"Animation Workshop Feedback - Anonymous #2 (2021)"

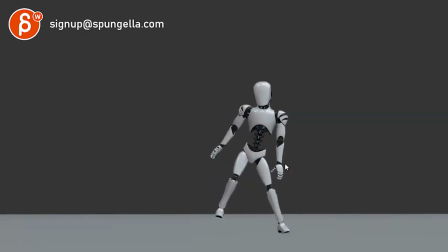(7:32)
this route has to go off way more over this way because once you push off here and the timing is kind of slow that once you're here you're so off balance with this off the ground that the character would fall back down this way i'm just not buying this section whatsoever because the
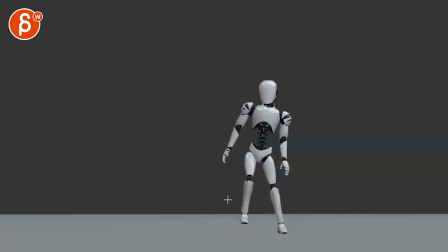(7:50)
way is not over this foot we're still down here and it would come back down so this would have to be something where your character is actually leaning this way, which all the weight is on this foot, on this leg. The hips are more like this. So you have a bit more of this going on while this leg is up in the air to then take a step.
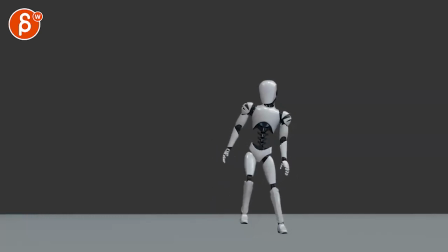(8:09)
It's just this doesn't quite work balance-wise and mechanics-wise. Technique-wise, you have a bit of an overextended arm that kind of pops into this. This head feels a bit locked in the same orientation.
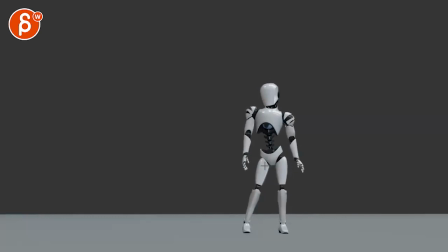(8:25)
and then you kind of hit this hippie pose without much of a recovery there's a bit of a like a lot of pivoting off the head if i do onion skinning here imagine
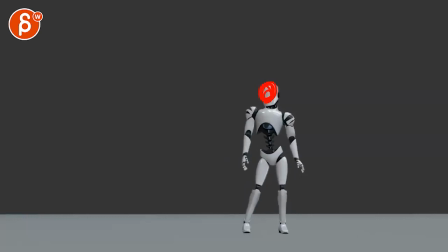(8:40)
that head is here and all kind of pivots off of that a lot of movement there and i would give this a bit more side to side and getting over this leg and then coming back up again
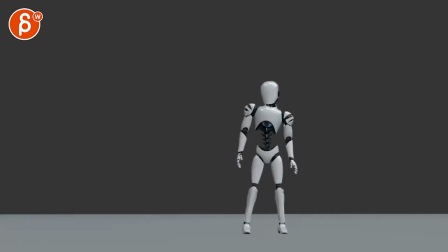(8:55)
a bit of a shift over, if that makes sense like you're leaning into this without coming back a bit and I wonder if there's a, I don't know if you're doing an extension in the spine she feels or it feels,
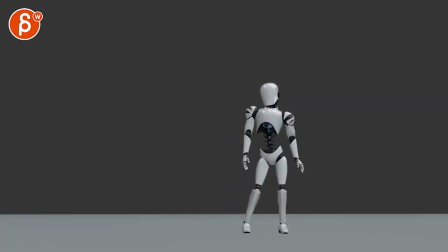(9:10)
the character feels like it's shrinking it goes down, I don't know, to me it feels like this is this weird change of this is okay structure wise but then we go up and that just feels just broken visually
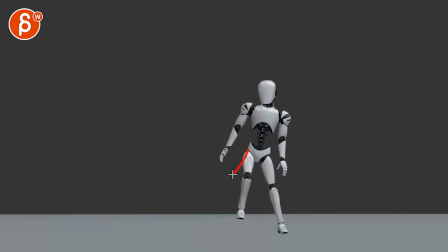(9:24)
but then we're getting up there and again watch out the bend would have to be away from camera so we understand the leg size this feels short but then as the character puts the foot down you'd almost expect the route then to go up a bit a bit of a straightening but we're just kind of locked in this area with
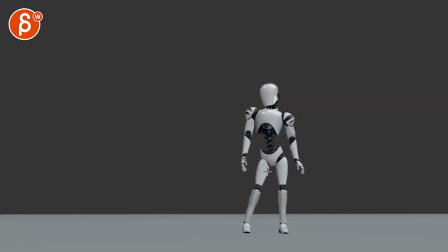(9:43)
this pivot off of here and then the dropping where it's just something where I feel like something has scaled down.
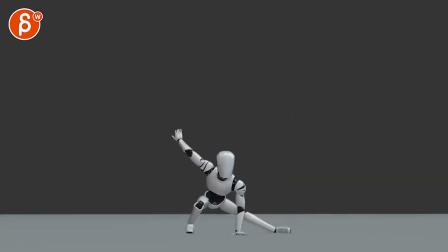(9:50)
You will know. I don't know if you're doing any leg scaling, anything going on but there's just something off to me on that end.
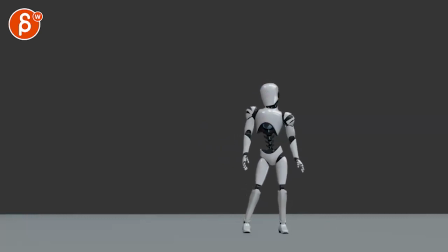(9:59)
But it's probably visually mainly because the pivot's off of here and I feel like it needs more side to side involving the whole character. like there's too much side to side with the pivot off of here hope that makes sense you want to
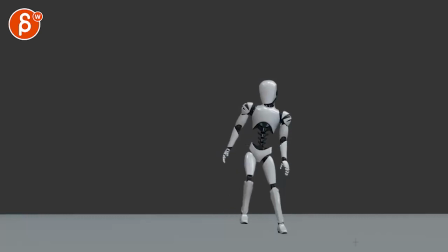(10:15)
take the step over where you really feel like this is the rotation the route is going to take right this is the length is not going to change the route's going to go up and then go up here and then come back that's
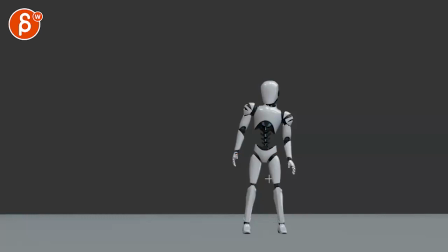(10:35)
where what i'm reacting to most imagine your character is here and then leans over you would have all of this moving over with the hips going like that I understand that they would drop right because you have a straight leg you're leaning over but
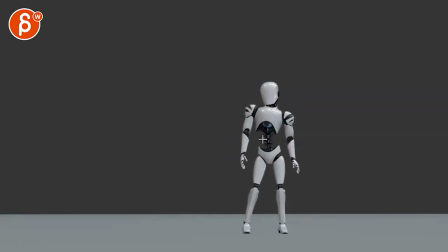(10:53)
I would take this chest area more with it I think that's probably the right way to explain this there's too much pivoting off of the top part and not enough of an overall move over with a bit of an overshoot and settle that's kind of what i have here to me like the
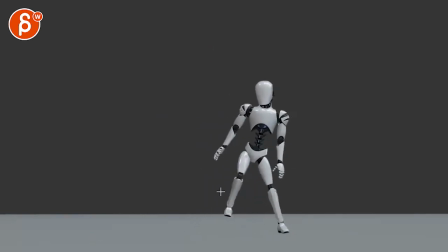(11:10)
speed is a bit fast watch out for some of the arcs there that just feels really off balance and wouldn't really work mechanics wise and balance wise give this a bend in the legs so you understand the structure so this doesn't feel like a short leg and then get away from the super
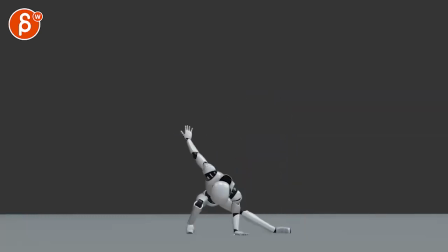(11:26)
pivot top pivot feel of this weight shift there all right i hope that makes sense let me know if not and then we can discuss this. Thank you.